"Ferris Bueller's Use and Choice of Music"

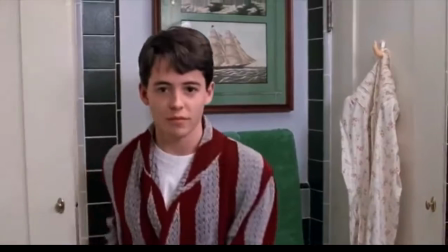Life moves pretty fast. If you don't stop and look around once in a while, you could miss it.
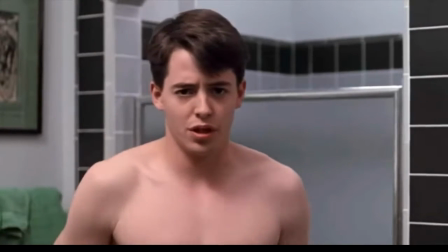This is one of many times where Ferris speaks directly to the viewers, called either a direct address or breaking the fourth wall.
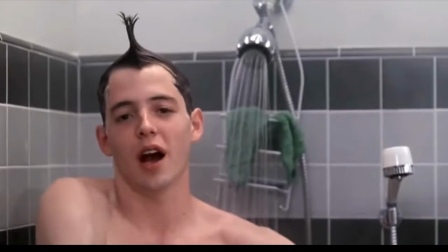This is not common practice in films and even more rarely done successfully, as accomplished in Ferris Bueller's Day Off.
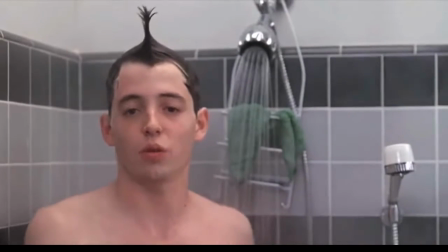John Hughes, the director, decided to acknowledge the audience further through calling attention to his choice and use of music.
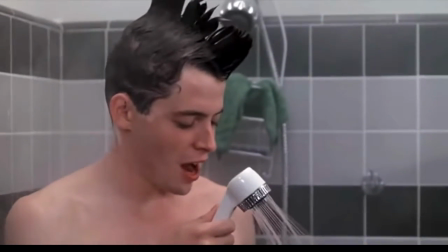This effectively breaks the fourth wall in its own way, as most of the time the score is meant to be unnoticed.
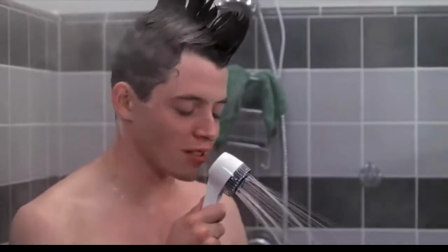Hughes achieves this by confining music to physical spaces,
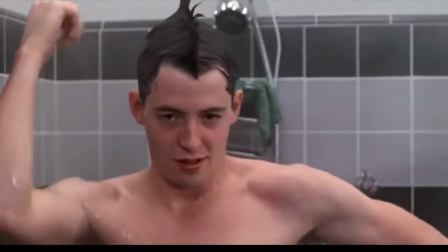choosing music that enhances the scene's action, and picking recognizable, pronounced songs.
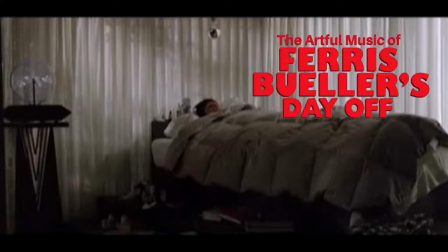Foremost, Hughes makes the decision for the sound to be confined by space.
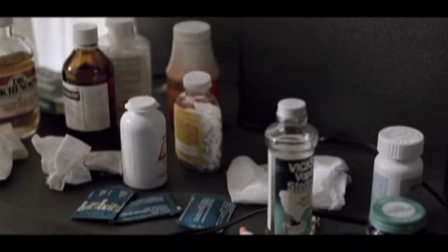The most famous example of this is the scene where Ferris calls Cameron and markedly different music plays in each room.
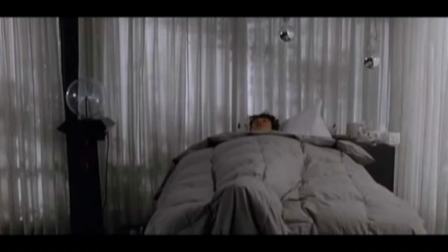She's in Decatur. Unfortunately, she's not staying. Where are you?
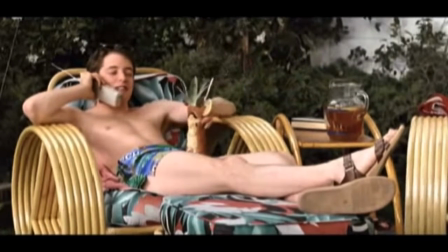I'm taking the day off. Now get dressed and come on over. You can't, stupid.
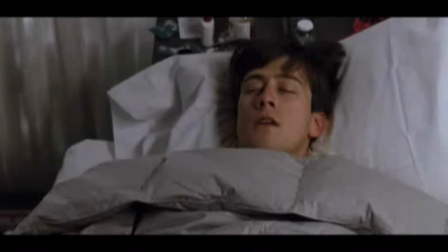I'm sick. That's all in your head. Come on over. I feel like complete Ferris.
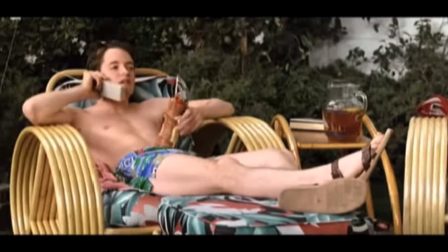I can't go anywhere. I'm sorry to hear that. Now come on over here and pick me up.
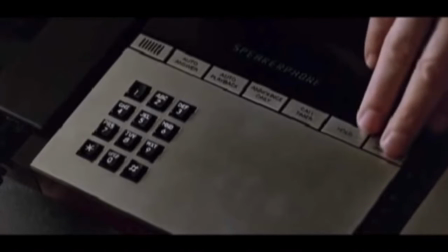The idea of music that does not play over the images but rather is affected by them is rare and calls attention to itself, and that is the point. As John Hughes says in an interview with Ditzian, to have a song work for the movie, it can't just be written apart and shoved in.
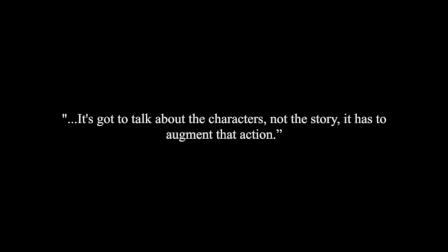It's got to come out of the action. It's got to talk about the characters, not the story.
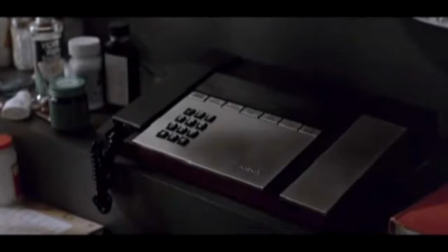It has to augment that action. Which brings me to my next point, how well the chosen songs complement the direction of the scene.
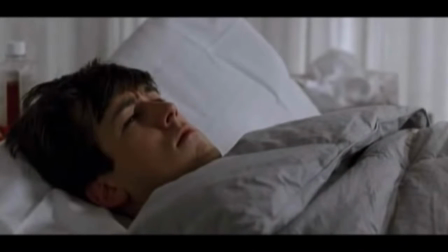For instance, the music during Sloane's rescue from the school does this.
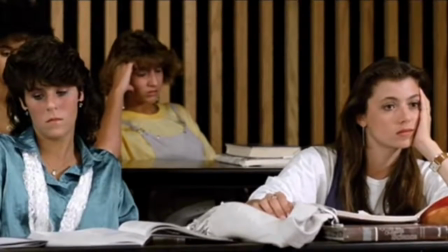Symbolize
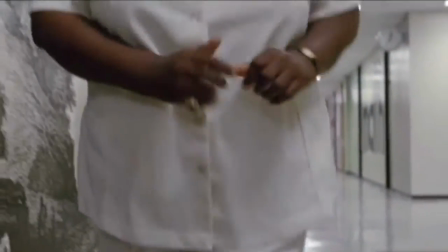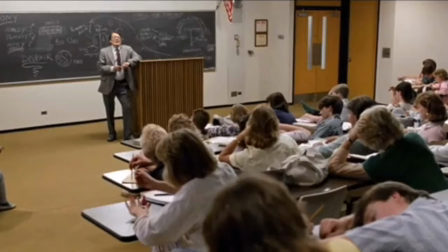the protagonist's struggle, and Hughes draws a parallel between the nurse's message about the faked death of Sloane's
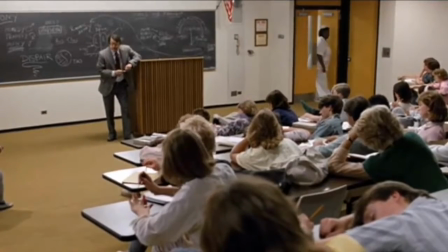grandfather and a foot soldier's urgent letter containing critical news of the world.
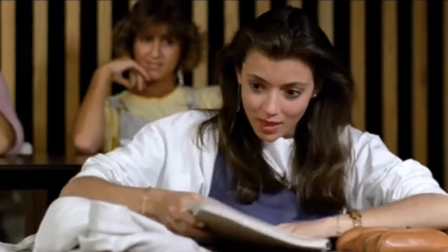This is far from the only time where this occurs.
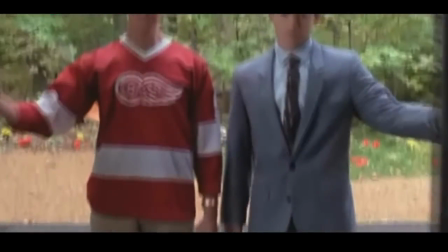Arguably, the most memorable song in the movie is Yellow's Oh Yeah, playing when the audience first sees Cameron's dad's Ferrari.
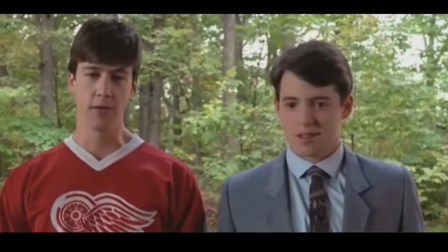The 1961 Ferrari 250 GT, California.
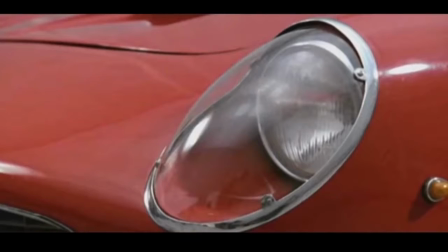Less than 100 were made. My father spent 3 years restoring this car.
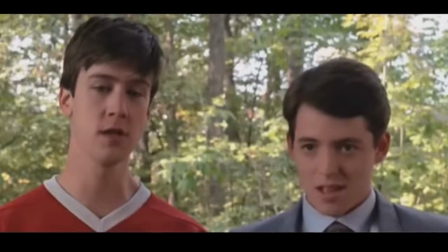It is his love, it is his passion. It is his fault he didn't lock the garage.
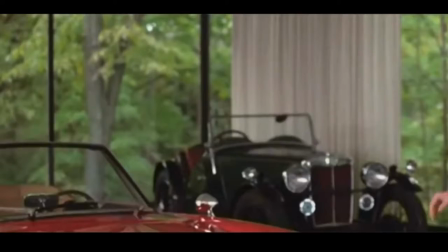This scene would not have had half the impact if this was the score.
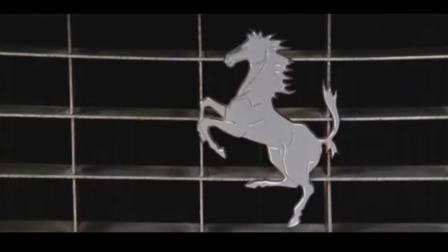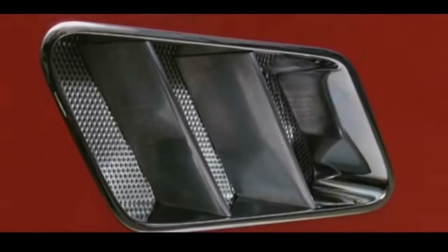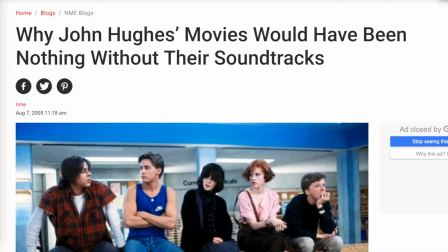This genius is recognized in the article, Why John Hughes Movies Would Have Been Nothing Without Their Soundtracks,
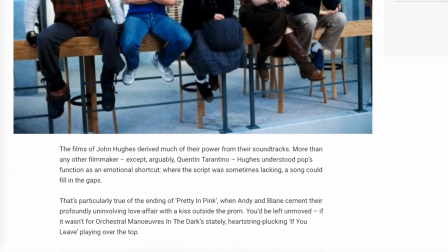when it reads, the films of John Hughes derived much of their power from their soundtracks, more than any other filmmaker,
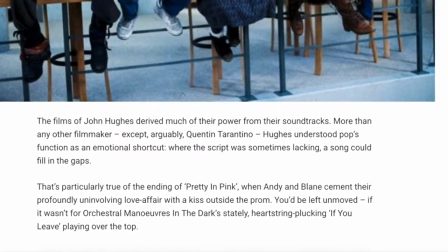except arguably Quentin Tarantino. Hughes understood pop's function as an emotional shortcut.
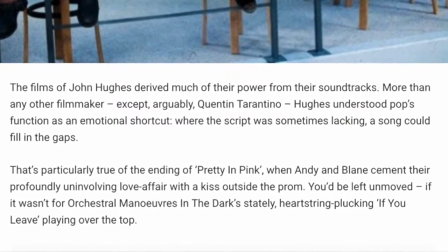Where the script was sometimes lacking, a song could fill in the gaps.
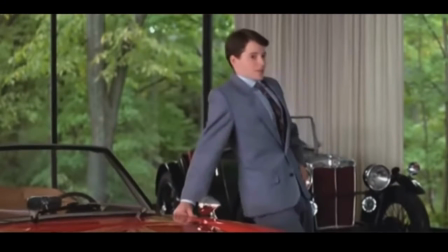Though it could be argued that Hughes did not just use music to fill in the gaps, but rather make brilliant scenes even more impactful.
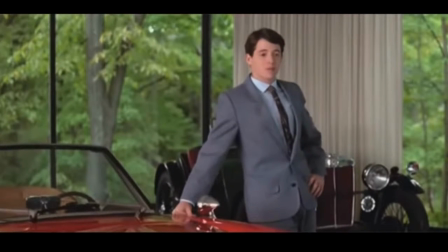The soundtrack of Ferris Bueller's Day Off uses its prominence to its advantage.
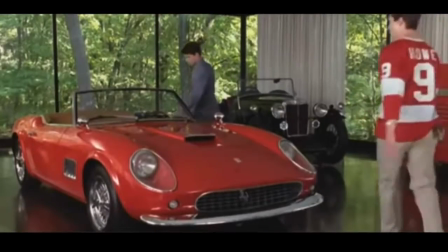This is accomplished through Hughes' choice of music that is either very recognizable or very pronounced.
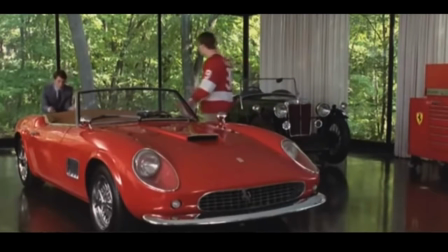For example, the following clip.